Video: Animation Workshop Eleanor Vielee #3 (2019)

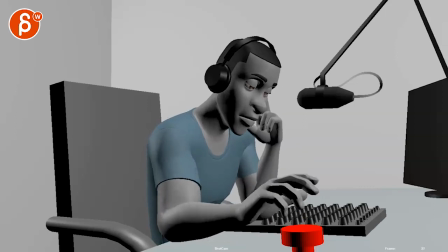252s
So it's almost like you want to, like, it's almost like this is too much of a focus, that he has the fingers down. I guess it's very subjective, but fingers down. Excuse me. Fingers down here.
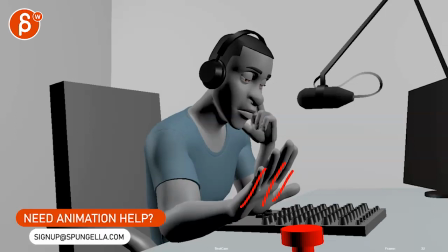266s
And then going all the way up. It's such a big focus where I feel like it could be something where he's like this, and he's barely moving.
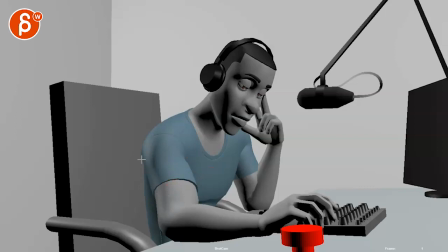274s
And also, just because I'm talking about the beginning, if there's any way you can move that arm down with like a bend bow, get a bit more of a shape into this so it doesn't feel, it feels almost broken back there. But it feels like you want to be in an area like this where maybe like he's tapping some of the knobs or something a bit more quiet.
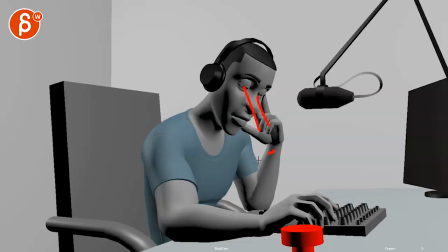293s
Maybe the eyes are a bit wider and then you can see some darting in the eyes, unless you really want to just kind of space out. And then I would just make this really just less energetic. Like, this seems like, oh, I'm ready. But to me, it feels like you want to do all that. The tiredness and comes up. And even then, the fingers would only be, you know, like this far.
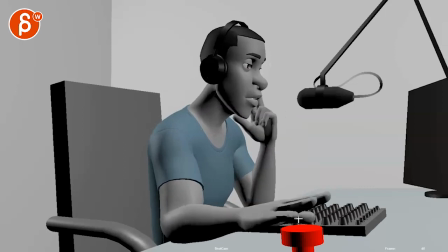313s
And then when he does this, it's just right at the ends, he brings out the fingers for this.
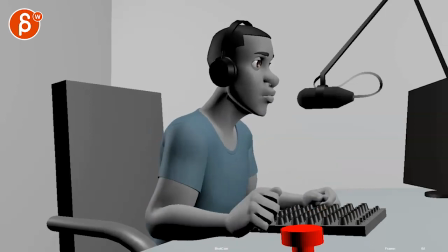319s
And this would be the moment of, now I got to turn back into being more animated.
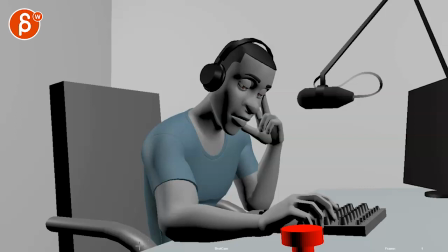326s
Where you could even push, I don't know if you want to do that, like bring the hips back so it's not so straight. It gives you just like an overall feeling of curvature and down and depressed.
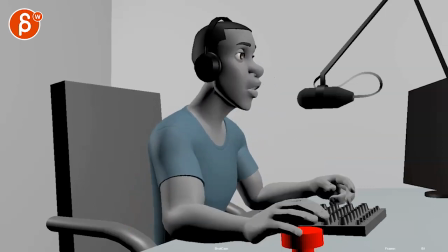340s
And then when it pushes this, it could be like with a little bit of an adjustment in the hips. And then you got that visual feel in the back.
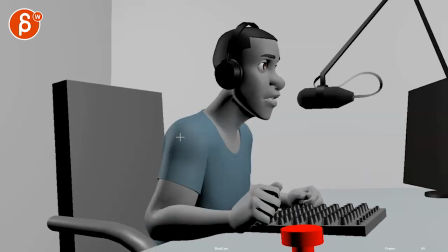346s
I mean, the arm might hide that, but then it's a bit straighter. You know what I mean? Like even this. Then you have that feel. I like all of this. But, you know, the fingers are tighter there, the fist and everything.
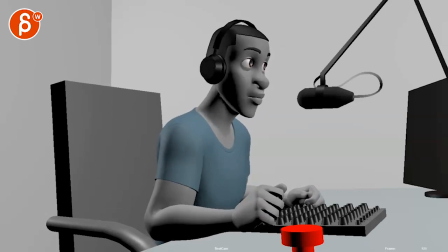357s
And just a bit more liveliness like this in the head. I think that's cool. And that way you have a bit more contrast of just less movement, less of a bigger shape there.
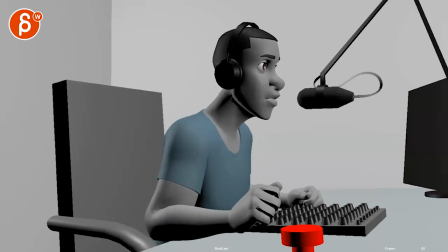366s
And then he starts this.
1037 NNJ here. 1037 NNJ.
And it's just a bit more up and down, like I said, and a bit more activeness. There's Pink Floyd.
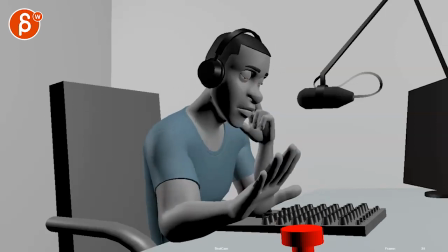378s
And then the thing is, maybe this would be with a fist. Since you do have a flat hand like this, it's a bit repetitive.
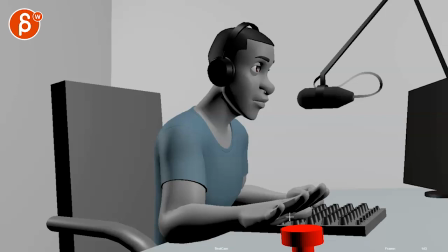386s
So maybe that could be a bit different, just a bit of a difference, you know, or he's like this and just,
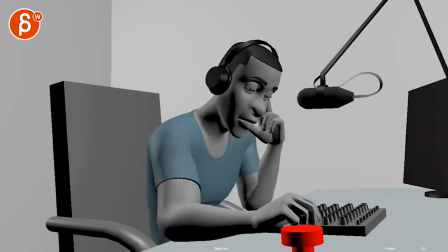393s
maybe that's what you could do is you could have the fingers like this and it's just kind of slowly putting, I know I'm totally changing the shot. I'm throwing out that idea. So obviously you can do whatever you want to, but maybe it's something where it's like, you know, like I'm looking at the shapes. Everything is just round and down. Even the fingers are round and down. Just because it adds that feeling of just, I don't like this.
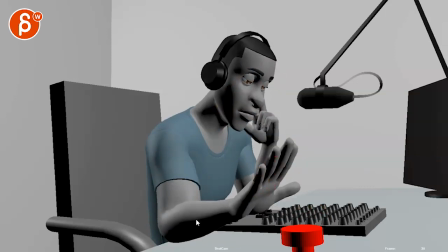413s
And that's almost too straight and active and energetic.
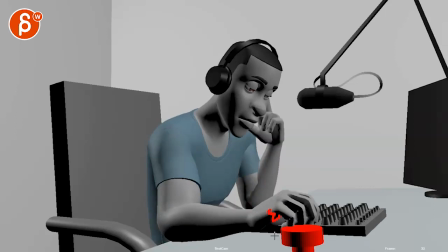416s
Where what if you stay like this and he puts like this side of the hands on the buzzer or,
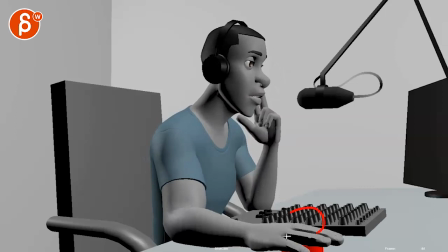424s
you know, like the on air button so that it's more of a fist and not like an angry fist,
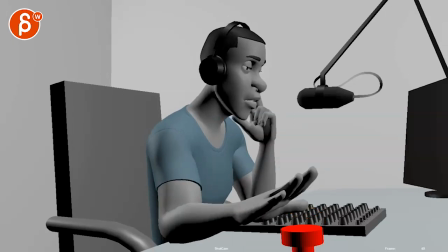429s
but kind of like just like that side curled. And that way you have the contrast of that shape, right?
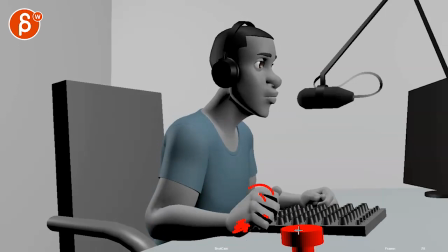437s
Where it's almost like this kind of pose, but it hits this on that. And then when he's done, then you have this.
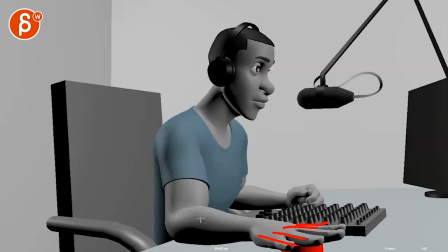444s
Because he's still in the energy mode. That makes more sense. It's contrasting to the beginning, so it's not the same.
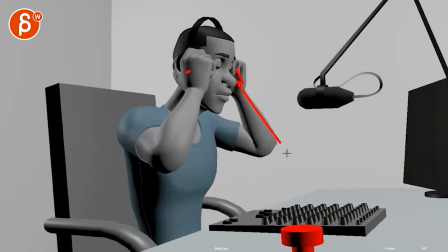452s
And then I would also not take these out at the same time. It gets a bit too twin. Then you can easily just offset these. And like this arm will go first. That way, this doesn't have to be so fast. So you can leave this here.
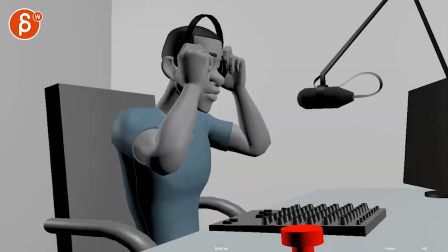464s
Bring that arm first. Bring that one up. And then watch out, this feels a bit too IK where those arms go straight up
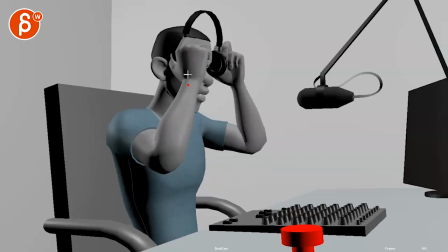473s
the hands and it's very clean where this is kind of locked in space while the head goes back this way.
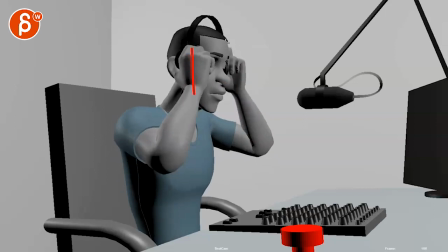479s
So I would try to go with this first, then this gives you asymmetry, moving the headphones forward.
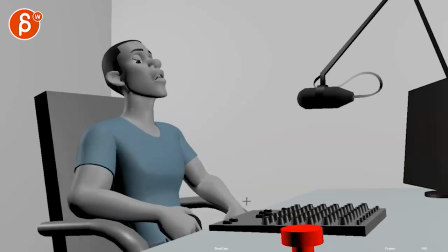485s
So you have this kind of move and this kind of move in the head and then that. And then to me, it feels like you wanted to stay there and not shoot forward.
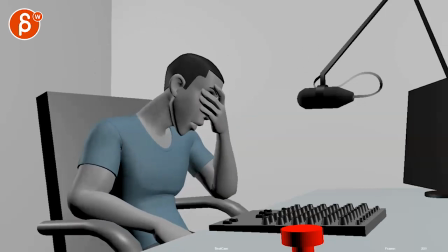494s
I know he has to get there.